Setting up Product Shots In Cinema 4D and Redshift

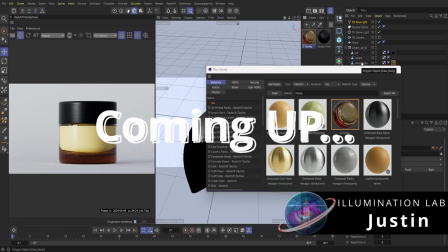What is up, you guys? Welcome to Illumination Lab. My name is Justin, and today we're going to set up a promotional shot for a product called Honey Tree.
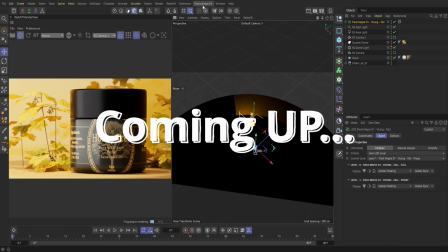In this video, we're going to set up our scene, cameras, bring in our label,
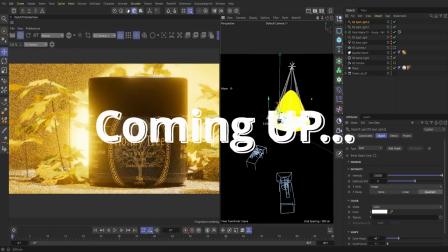and find a way to both display this product and do it in an aesthetic manner.
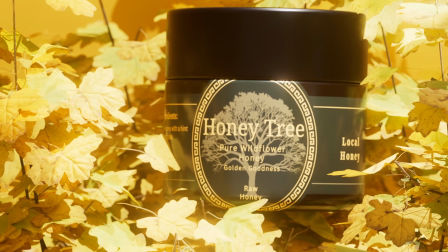I'm excited for this one. This is gonna be a fun one today. So without further delay, let's get into it.
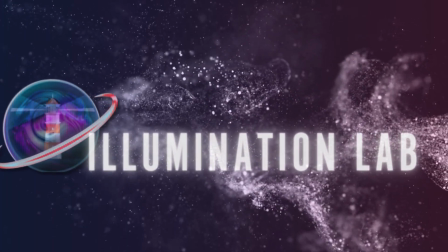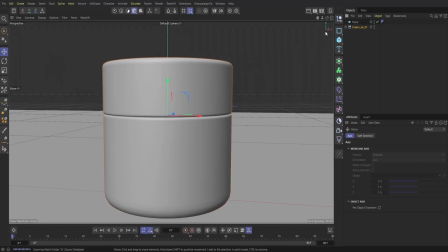All right, so jumping right into Cinema 4D here. So we have kind of a simple scene here. I have both of our plane and then a cream jar that we got from Grayscale Gorilla.
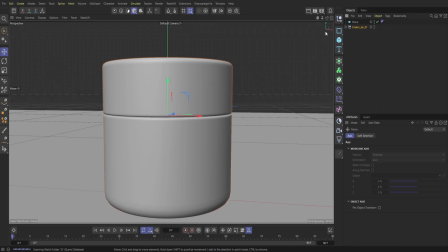So we're just going to kind of use this jar to put our label on. So to start off, what I'm going to do is just kind of get in perspective,
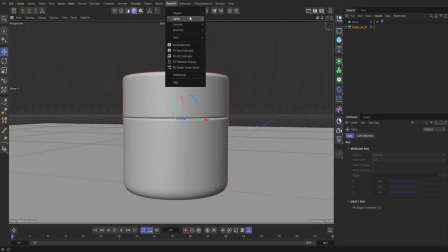and then I'm just going to grab a Redshift camera, and then let me just kind of hop in here. And what I'm going to do is just kind of change this focal length to about 200.
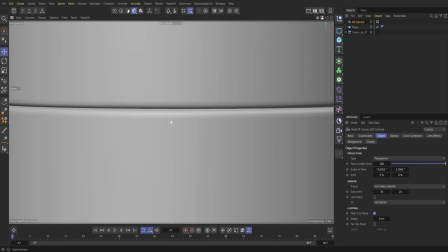Now, the reason why we are doing this is because we are essentially compressing our perspective.
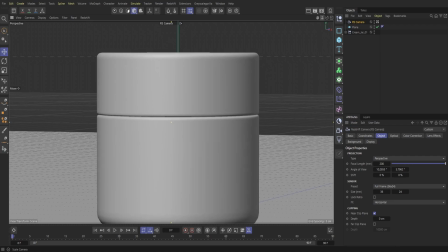So with a longer focal length, compressing the scene essentially reduces the distortion. So essentially what that means is we're making the product appear more natural and proportional.
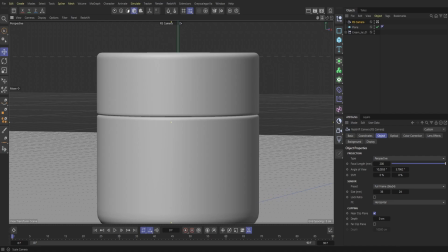So, which is usually more desirable in like product photography, and kind of gives off a clean and polished appearance. So that's why we're just going to kind of push this up to 200. There is a few other reasons as well too.
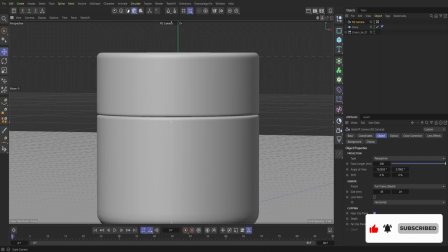Usually around like that 200 length as well, it kind of mimics more high-end professional product photography.
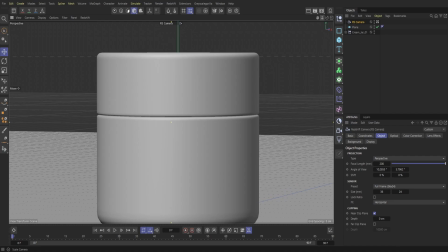And so that is kind of the goal here. So we're just going to leave it at 200 and then just kind of play around with this real quick.
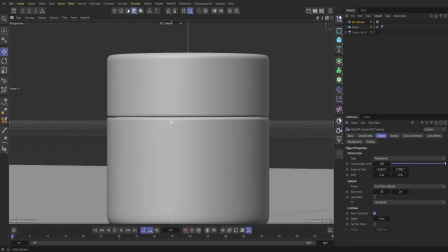I just want to kind of get a general idea.
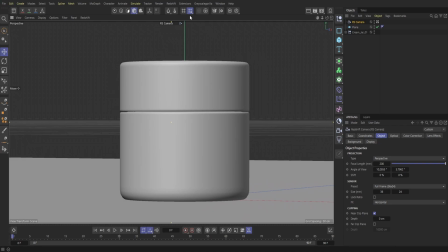Of course, we'll probably change this once we establish a few more assets within the scene, but I think right here will be fine.
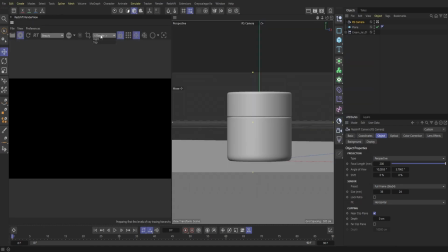Next up, we're just going to bring in the render view here, and I'm just going to kind of lock that into my Redshift camera.
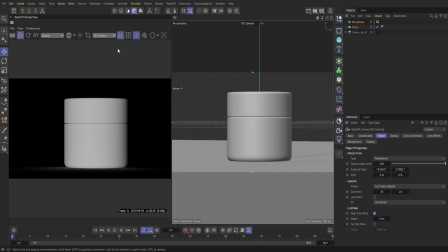So looking pretty good. So next up, what I'm going to do is just bring in a dome light.
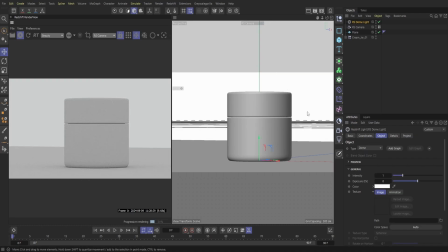Dome light is going to be kind of your foundational light here, especially with doing product shots. And then what I'm going to do is just select our camera here, and then I'm just going to go over to optical and then bring down our jar here and turn on bokeh.
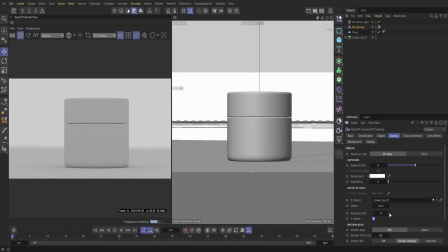So with this, we're just going to kind of change the depth of the field of this. So we'll kind of play around with that maybe here a little bit later, but I just want to kind of turn that on for now. Next up, I'm just going to go over into our dome light, and I'm just going to change the color here.
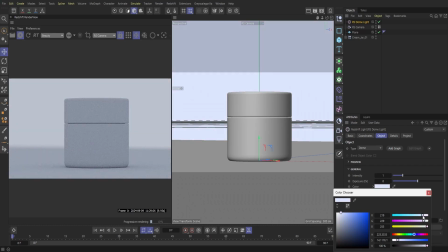I'm just going to kind of change the color to more of a, just kind of a lighter blue. We'll kind of use that to kind of start out with. And then what I'm also going to do is just kind of reduce down this plane here.
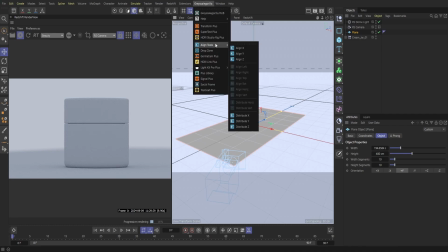And then next, what we're going to do is just jump over to Grayscale Gorilla. And then they have a few different backdrops here.
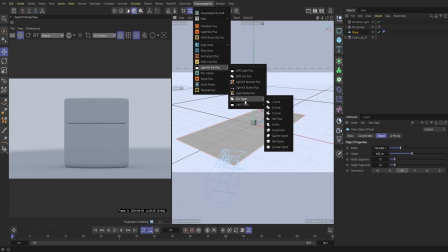And so I'm just going to find something that kind of encompasses the entire scene here.
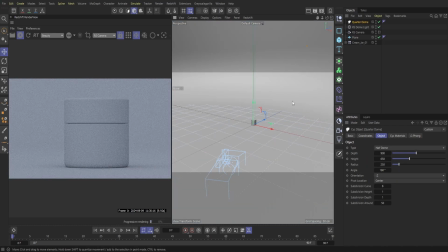And so I think this one, like a quarter dome, would work well. Yeah, it's pretty big here.
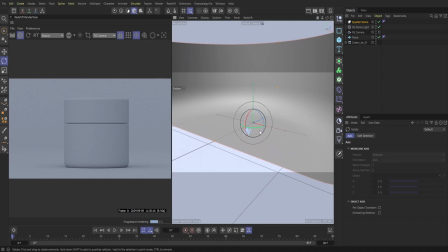So let me actually rotate this here.
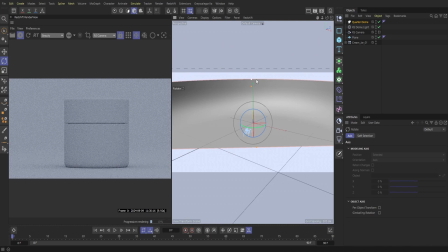Let me actually just kind of bring this down a little bit.
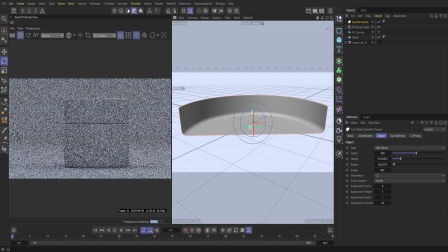I want a little bit of a curve, so we're just going to kind of keep that there.
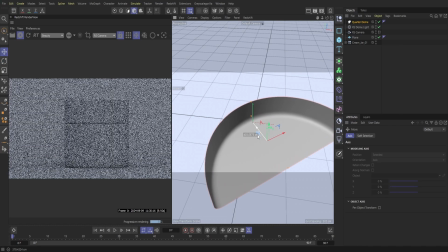And then I'm just going to kind of bring this over so our product is essentially right next to that curve there.